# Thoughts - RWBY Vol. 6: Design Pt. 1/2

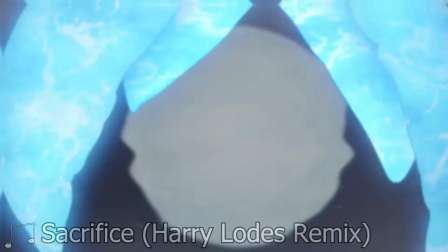0:00 Welcome to part 1 of 2 for my videos covering the Design of RWBY Volume 6.
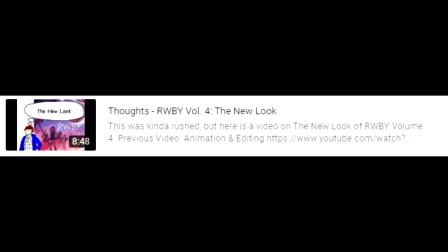0:05 That's right, the design video, which has always been the shortest or most brief, is now so long that I had to split it between 2 videos.
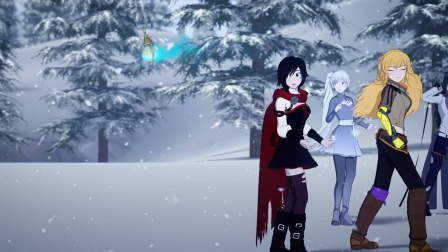0:14 Why? Well, when it comes to the design concepts of RWBY, I've never taken the time to delve into and explore the intentions,
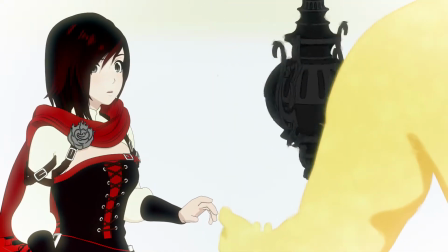0:22 design philosophies, and methods it took to make the show. I was never fully interested to do so until now.
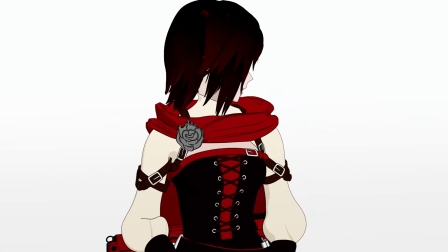0:29 What I've seen and learned about Volume 6 piqued my interest enough that I actually went and conducted
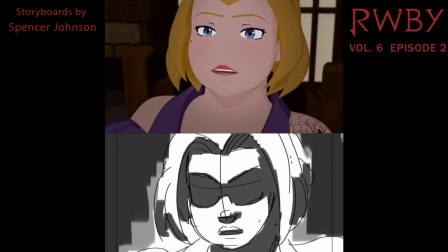0:34 full-on research into the design elements of RWBY to better understand and present them.
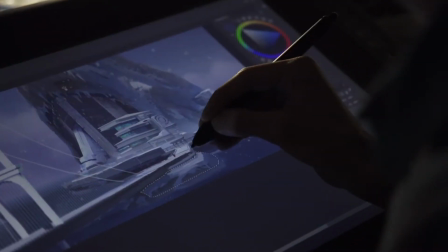0:40 By approaching these topics in a new way, I hope to bring up some interesting tidbits about the design concepts for RWBY.
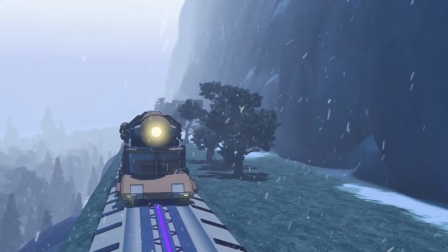0:47 This video will cover the sound, environments, characters, and Grimm of Volume 6.
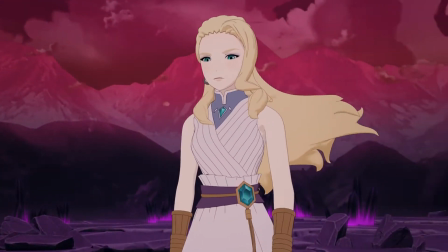0:53 For part 2, I will be detailing how some of the special and visual effects were achieved
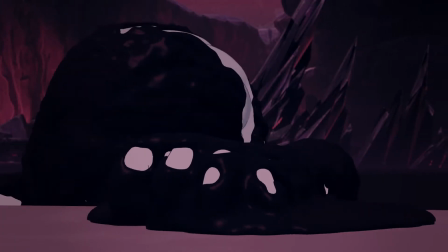0:59 throughout each volume of the series as a follow-up to what I talked about in my previous animation video.
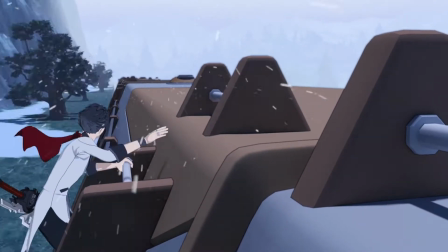1:05 So, let's get started. The sound design of RWBY Volume 6 is pretty good when it comes down to it.
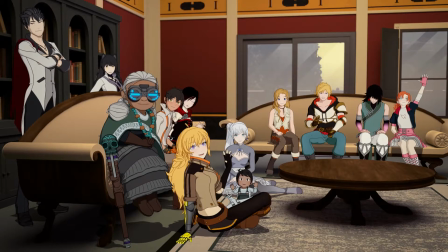1:11 The cast sounds fine and the sound effects are great.
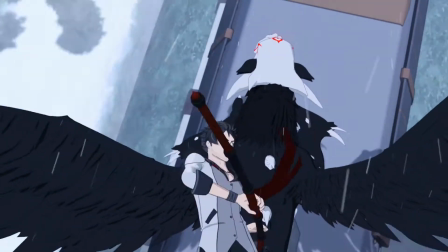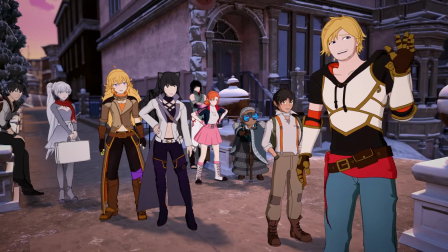1:23 Is that... Hey, Saf. Then let's put it to a vote!
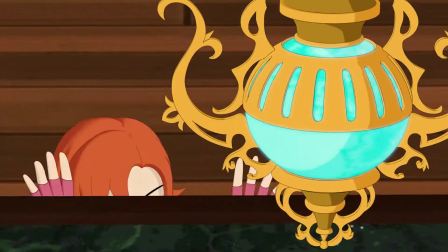1:29 What should we ask first? Oh! Can we ask for more questions? Can we ask for more questions?
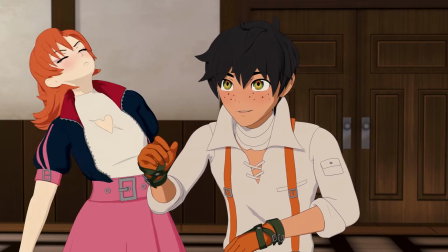1:34 I'm afraid you won't be able to ask it anything at the moment. The questions were used before I sealed it away.
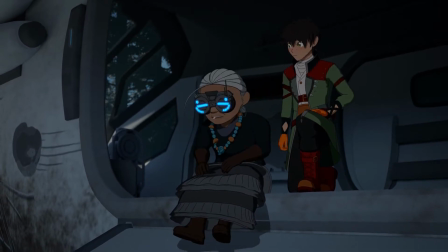1:42 Oh, don't tell me I missed it.
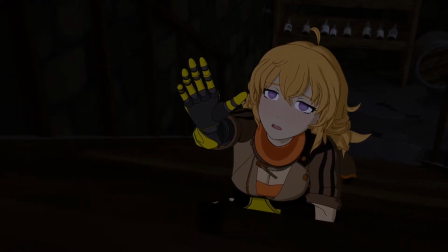1:47 I especially like the sound cue for RWBY realizing the power of the Silver Eyes in episode 6.
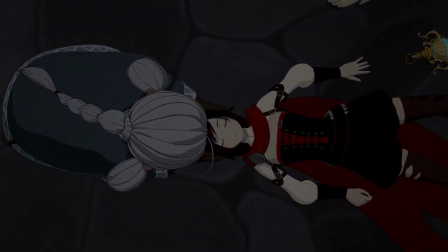1:55 Protected.
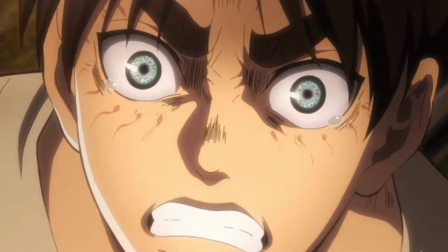1:59 I like this so much that I used it to end off my Toonami music video titled Don't Have Time to Die.
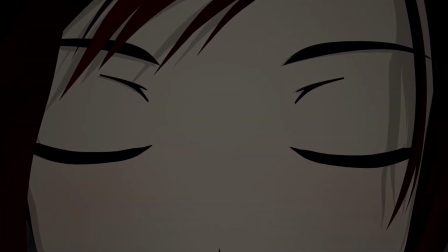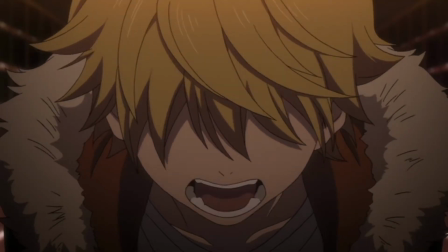2:13 Which is the best Toonami video I've made so far, so please check it out. Shameless plug.
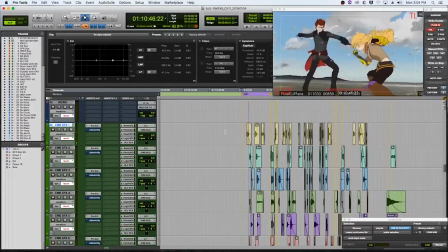2:19 What I find interesting in the sound design this time around is how it conveys intent and establishes the atmosphere of a given setting.
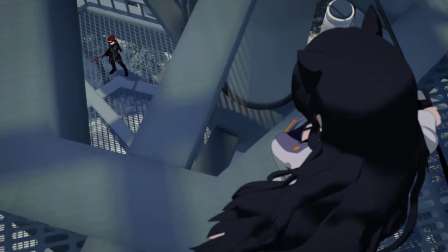2:26 Where sound design plays a role in conveying the intent of a scene is in the fights with Adam against Blake and then Yang.
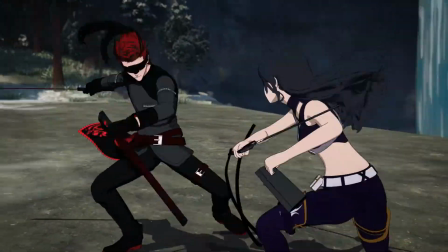2:33 The goal of the crew was to emphasize the intensity of these scenes through choreography, storyboarding, and sound design.
I wanted to get as much intensity into this scene and energy and drama as possible. There's a lot of intense sound effects, intense music. As I'm boarding and I'm thinking about all that.
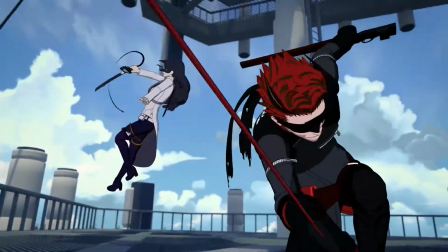2:51 The choreography is fast and varied. The camera work for the first 2 fights with Blake are up close, mirroring the pressure Blake feels.
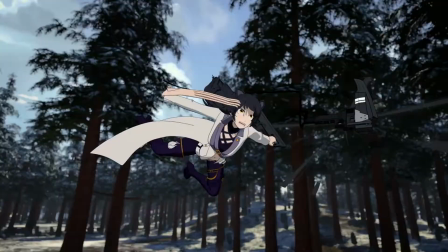2:59 She constantly tries to get away from Adam, but can't,
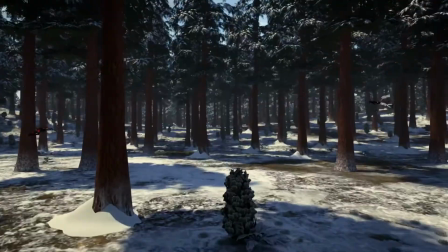3:03 meaning the framing is also enclosing on Blake to highlight this whenever Adam gets close.
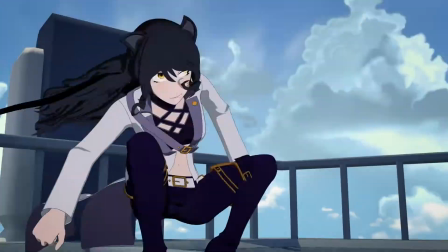3:09 The sound effects for each of Adam's actions are unique in how aggressive they are. It's as if he's putting all of his anger and rage into each swing.
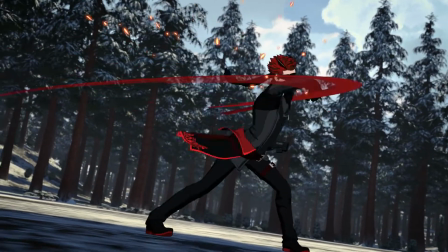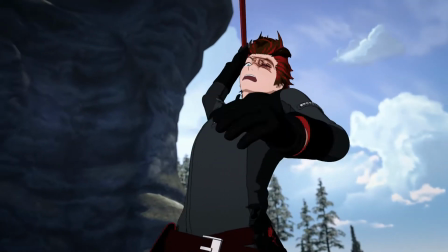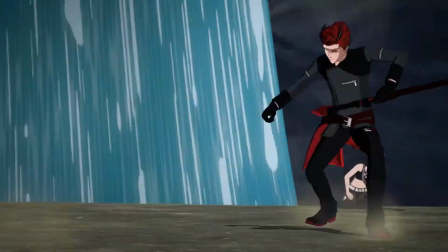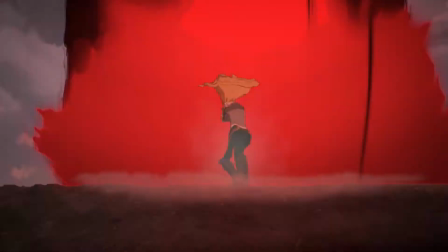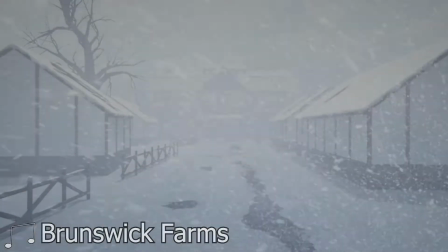3:39 Getting the atmosphere of the Brunswick farm through sound was pivotal for episodes 5 and 6.
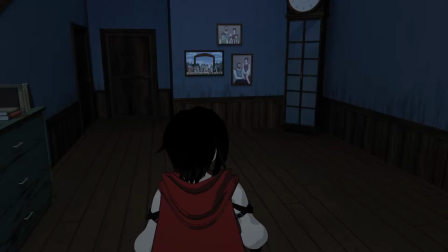3:44 The farm comes with an air of unease due to how quiet it is.
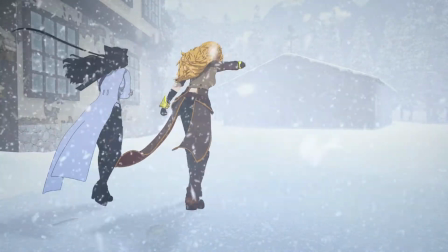3:48 The creaking of wood, the wind from the snowstorm outside, and the wonderful score by Jeff Williams and Alex Abraham.
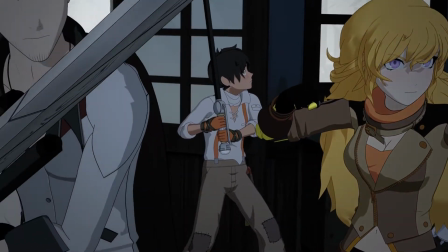3:55 It all contributes to this eerie stillness that makes one anxious of their surroundings,
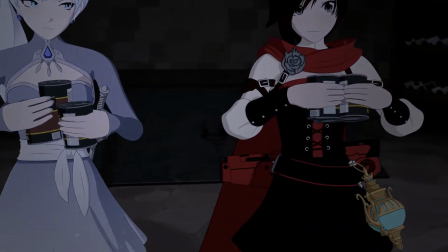4:00 making that tension tighten more and more as the characters explore the farm.
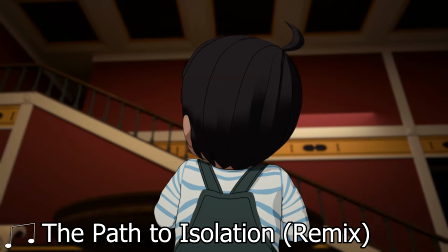4:05 There are a few things I do hear issues in.
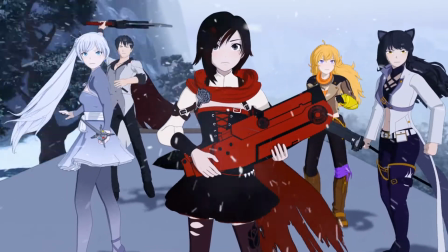4:08 First up is how the characters sound while on top of the train in episode 1.
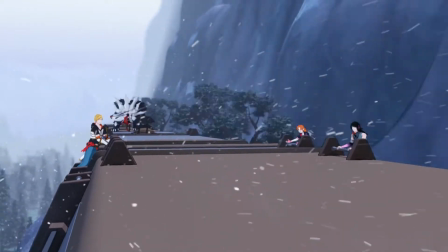4:12 In 2 instances, there's a character who is speaking in the background of a shot, but they sound as though they are right next to the camera.
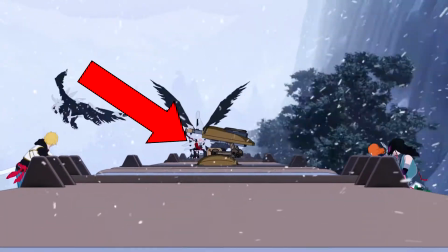4:20 Why is it always something? Just keep them toward the back! Hey, what are you doing?
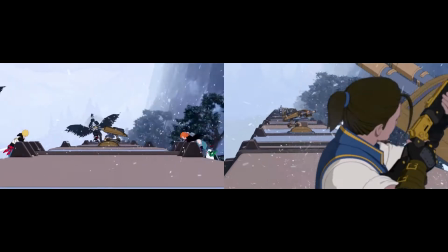4:29 Compare these to the train scene at the end of Volume 2 where Oblek yells back to the students about the individual cars.
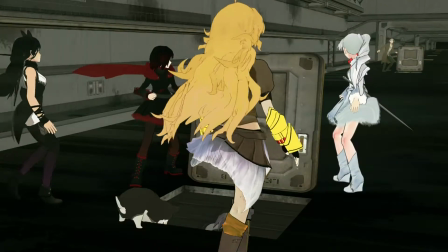4:38 They all have fun!
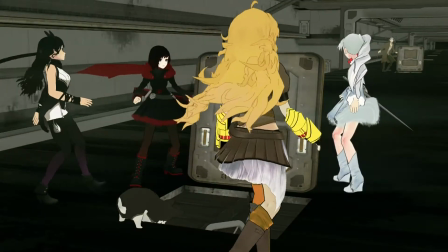4:42 There is a clear audio effect being used to emphasize the distance of Oblek from the main cast and how he needs to speak loudly in order to be heard.
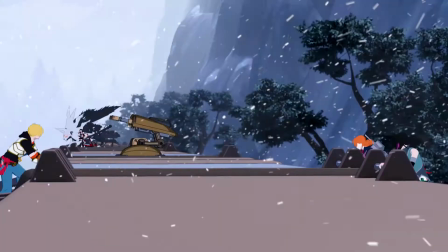4:49 The problem should now be clear, as this type of audio effect isn't being applied to RWBY and Crow's lines when it should be.
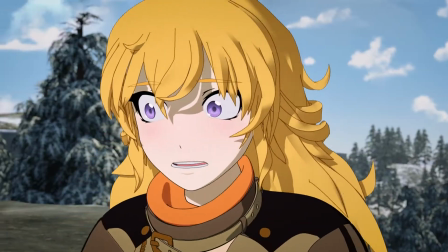4:56 When it comes to some of the efforts, I just didn't like what I heard from Blake and Yang during their final fight with Adam.
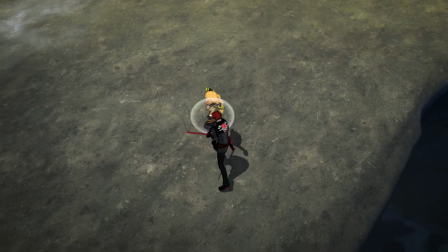5:02 They sound reused and at times unnecessary.
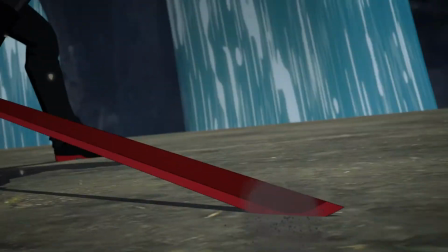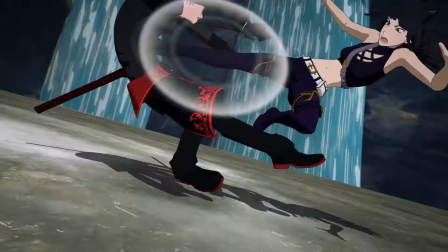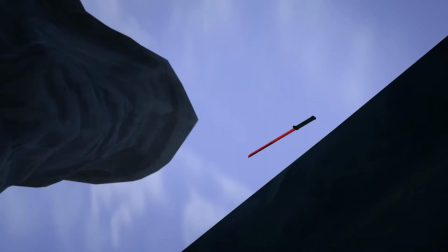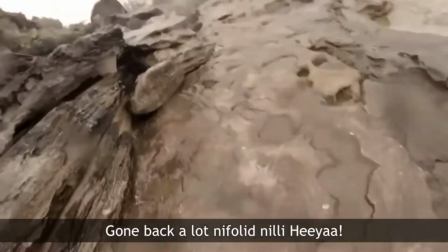5:21 Fucking my god, baby, come back and load the ball, Nelly. Yeah, oh my god, baby, you alright?
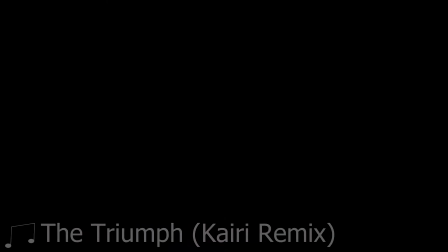5:27 I apologize for nothing. Nothing! Let's move on to the environmental and set design of this volume.
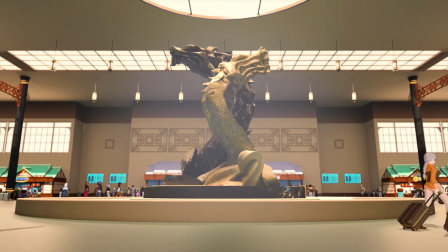5:33 The environments of Volume 6 look amazing. From Episode 1 to Episode 13, there is not a single bad-looking environment or set.
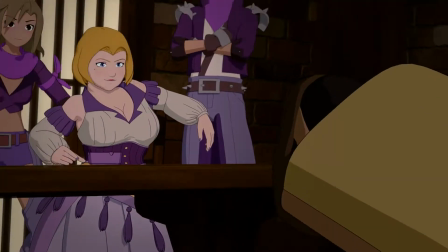5:42 Each set is well utilized and doesn't overstay its welcome.
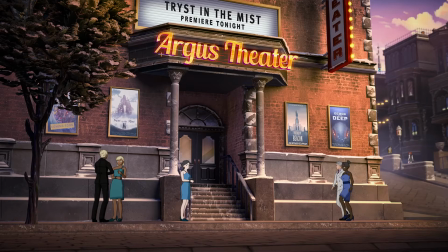5:46 We even see the use of matte paintings for background visuals that look good and don't break one's immersion.
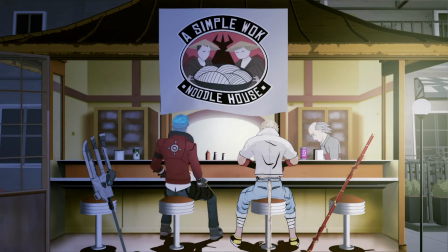5:52 A little side here, this is not a problem, as 2D background art is nothing new to RWBY and has been done since the color trailers.
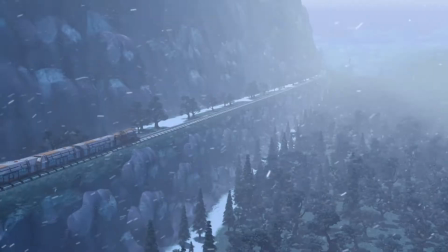6:00 The design for the train and the mountain in Episode 1 are noteworthy because they are made as a set within a set.
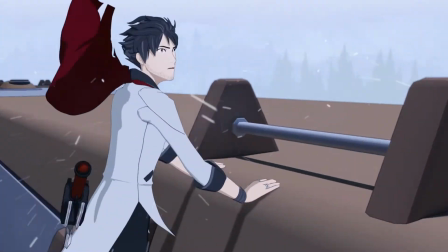6:07 What I mean by this is that you have the main set, which is the mountainside set, train tracks,
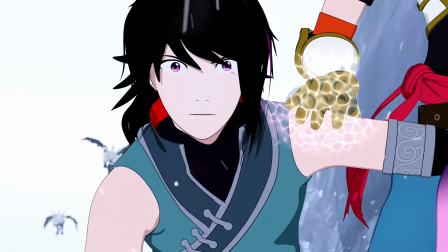6:13 and the surrounding forest, but then you also have the train, which has its own interior set,
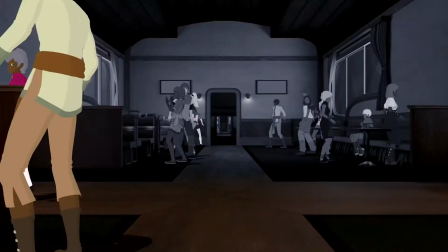6:18 being placed on the tracks of the mountain set.
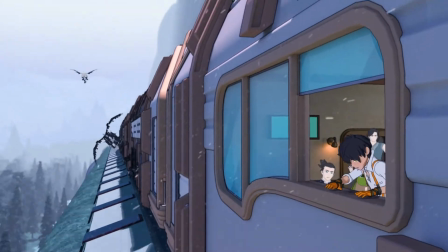6:20 This made it so they can move the camera from the outside of the train to the inside of the train, and vice versa, really easy.
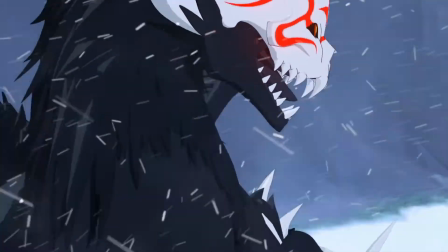6:28 One thing that is interesting, to me at least, is how they designed the mountainside as a donut set.
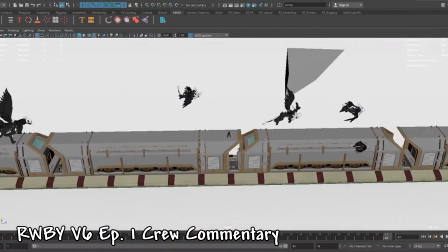6:35 So, we started out with this just basically giant straight length of train and set,
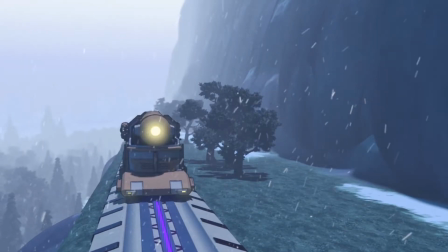6:41 and as we're experimenting with it, we also decided, well, that also means that at certain angles, it kind of,
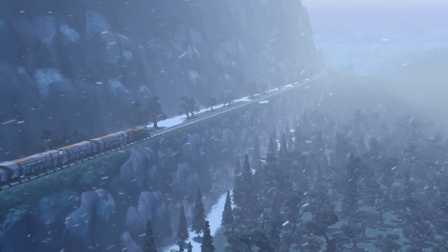6:47 you see it go off into nothing. Yeah. And then we thought, well, what if it was just a giant donut?
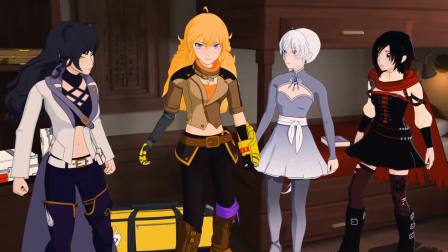6:53 Right. I think it's hella clever. I'm so glad that we did it this way because of all the stuff that we have to do with 3D space.
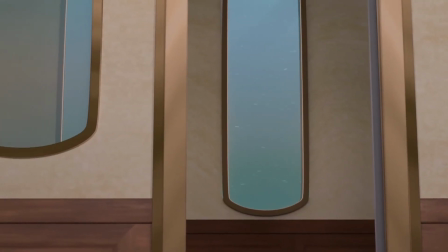6:58 We do not have the 3D tools. No. In After Effects that everyone else does.
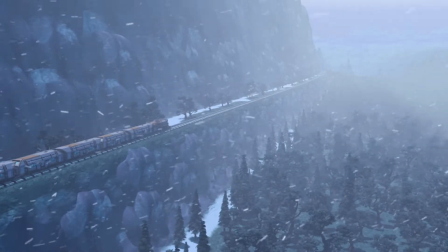7:02 This means that the environment is just a giant circle that is segmented into different sections of the train tracks.
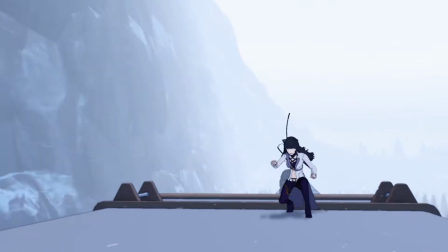7:09 They hide this by having it snow and fog out the background of each shot.
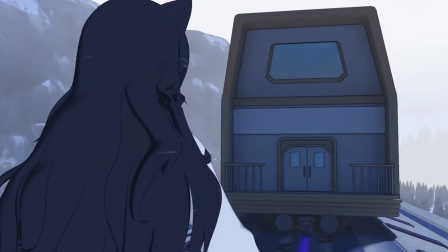7:13 What surprises me is how you can't tell that this is the case because there isn't a noticeable curve going along the tracks.
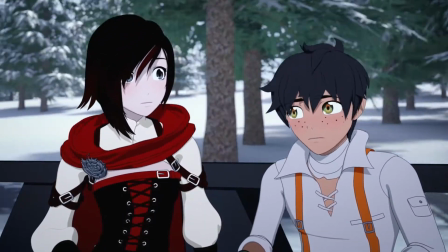7:19 We do see another donut set in Episode 7 as the group rides to Argus through the forest.
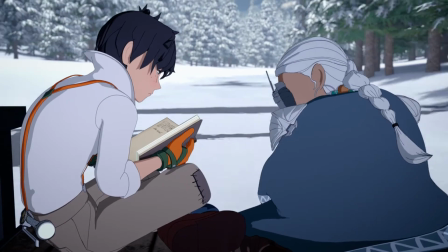7:25 This one does have that noticeable curve. I did wonder if they have the characters and objects move through the environment,
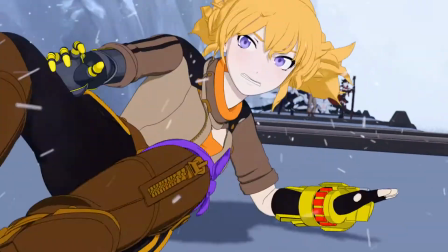7:32 or have the environment rotate while everything else stays in their respective positions.
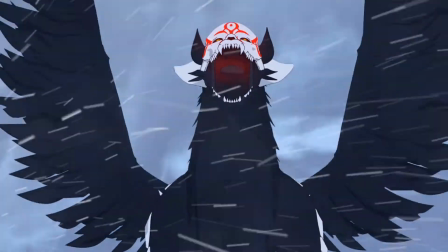7:37 I found out that it is the latter, which is obvious upon retrospect and is something they've done before.
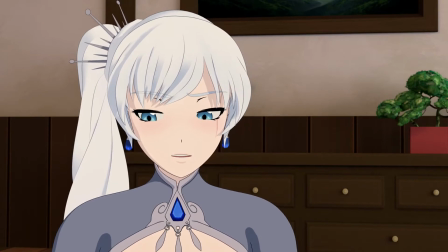7:42 I find it commendable that even though we get to see the Mistral House one more time,
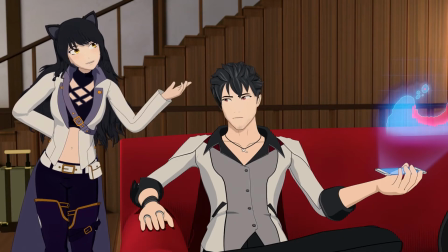7:47 that the crewbie tried to give it a different feel by having a new scene director, Connor Pickens,
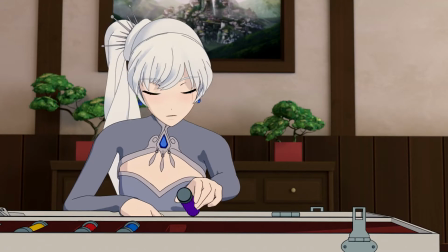7:52 handle that portion of the episode, which is the first time I've heard of them doing this.
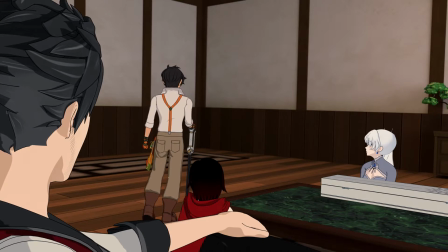7:57 The idea was to have a new voice, so to speak, present this room in a new way to the viewer.
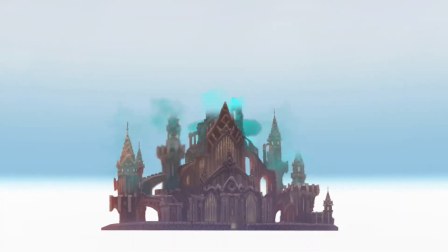8:03 Whether or not it worked is up to the individual. Episode 3 is where the design for the sets and environments shine.
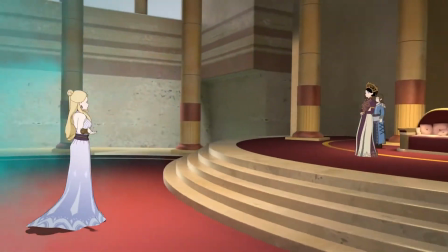8:10 Every location looks like it comes from another world, which is good because they are showing us what the previous humanity's world looked like.